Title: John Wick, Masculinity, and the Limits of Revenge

Yes, yes, sorry, do I get to win this time? Indicating that the losses of the Vietnam War were because of the soft male politicians back home, right? That Rambo was sort of figuratively castrated in that way. And so these movies require the absence of that domestic. Like I said, we'll start with the revenge movie and think about how Wick fits in within that. So the first thing I wanted to talk about, and I'm going to jump forward a couple slides and then I'm going to come back, is Wick's house is a layer cake of wild domestic tension and anxieties. In order for it to be a revenge movie, which I think it is, there needs to be tension about Wick's place in this domestic sphere.
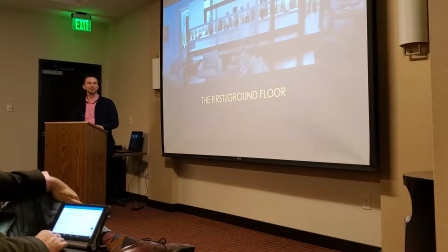[13:18]
And I just kind of looked, obviously I'm not an architect, so the architect presentations were much more thorough, and I learned a lot yesterday about them. But when I looked at this shot of, this is the ground floor, and I thought about this as the balance floor.
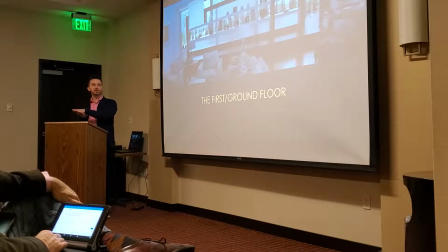[13:34]
So this is the balance between Wick's edgier hardness and his wife's soft domesticatedness. And so when I look at this shot, for example, what jumps out to me is the sort of harsh edges of the upper level of that ground floor
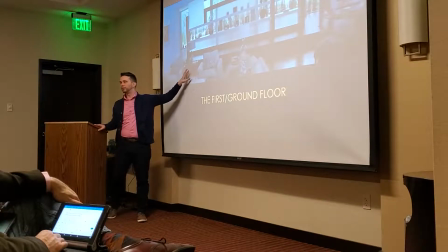[13:53]
contrasted with the softer furniture of the bottom level of that ground floor. And so I see Wick and his wife in harmony in this scene, in this ground floor representing the harmony of the marriage. And the hardness of Wick is there, but it is counterbalanced by the softness of his wife.
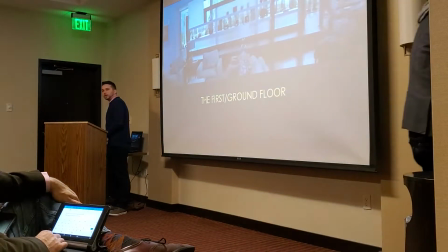[14:12]
I'll additionally note that this floor of the house is frequently shot in bluish lighting,
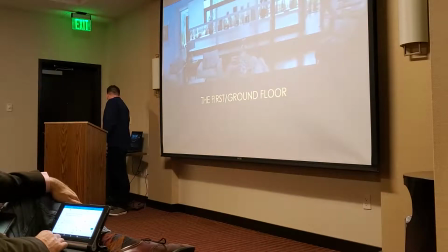[14:19]
highly de-saturated and that's important as we look at the next slide.
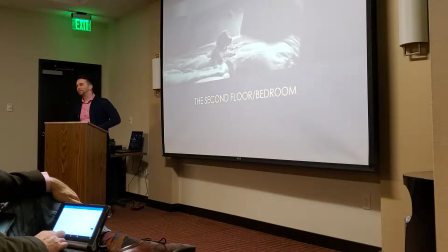[14:25]
I know, she's so cute. The second floor, the bedroom, in this shot in particular, when Daisy is there, when we first see him wake up it is a little bluer, and I know that might be a counterpoint to mine, but I'd say this before she gets Daisy. When he has Daisy, you'll notice that the lighting here is much warmer.
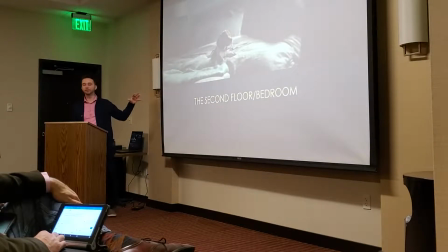[14:45]
and the elements of that second floor, which are just the bedroom, is highly softened. We have soft, warm lighting, we have the soft, incredibly fluffy bed that Wick likes to lie in, and we have Daisy on that bed.
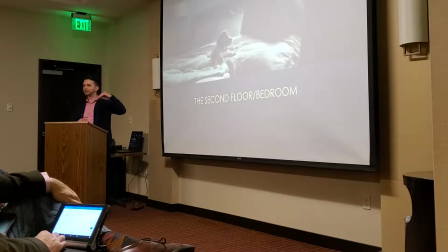[15:02]
And so all of these are signifiers of his wife. And so when I'm thinking about this layer cake, the upper level is his wife's space. It's the totally domesticated softer space. and then when we look at the basement
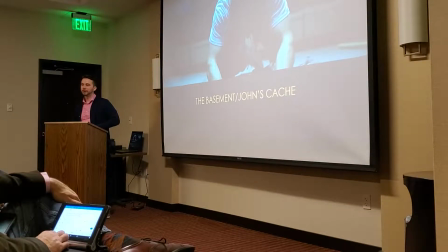[15:19]
where John has buried his wildness or attempted to bury it which is important to note that he doesn't destroy it he simply buries it it's underneath and he's built this domestic foundation on top,
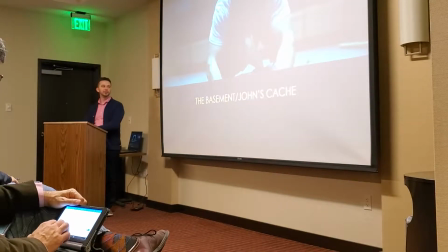[15:31]
literally on top of his violence and that's important for a couple of things I think to deviate slightly before I talk about the frame itself The more the films go on, the more we learn about John's domestic world is only possible
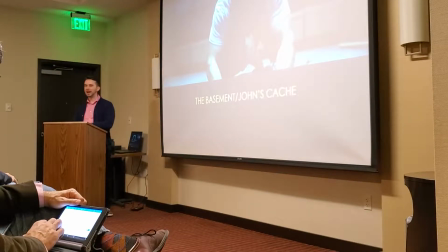[15:48]
because of his incredibly violent actions during The Impossible Task. So his violence is what gets him that domestic space. So he's literally built this domestic space on top of that violence, both literally and figuratively.
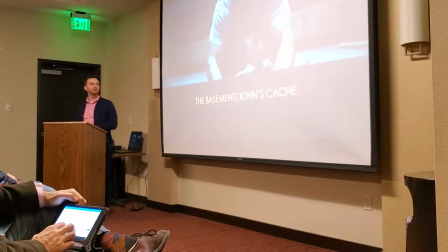[16:01]
So when he comes down to the basement to dig up his wild self again, You'll notice that the light here is high contrast,
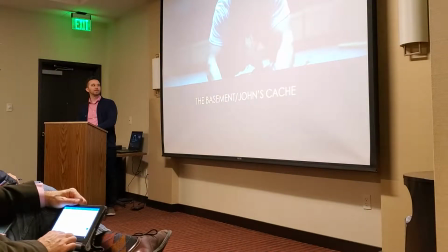[16:09]
low key, and again highly blue or even greenish in nature.
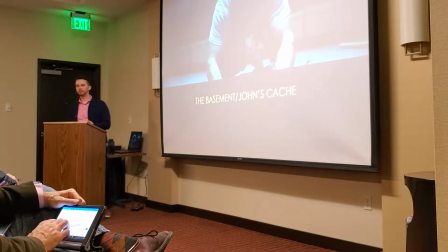[16:18]
So that cooler temperature there, the harsher lighting, what we see is the tension in these two, the top level and the most bottom level, are the extremes of that hard, soft dynamic, and the middle level where they live together is that balance of the narrative.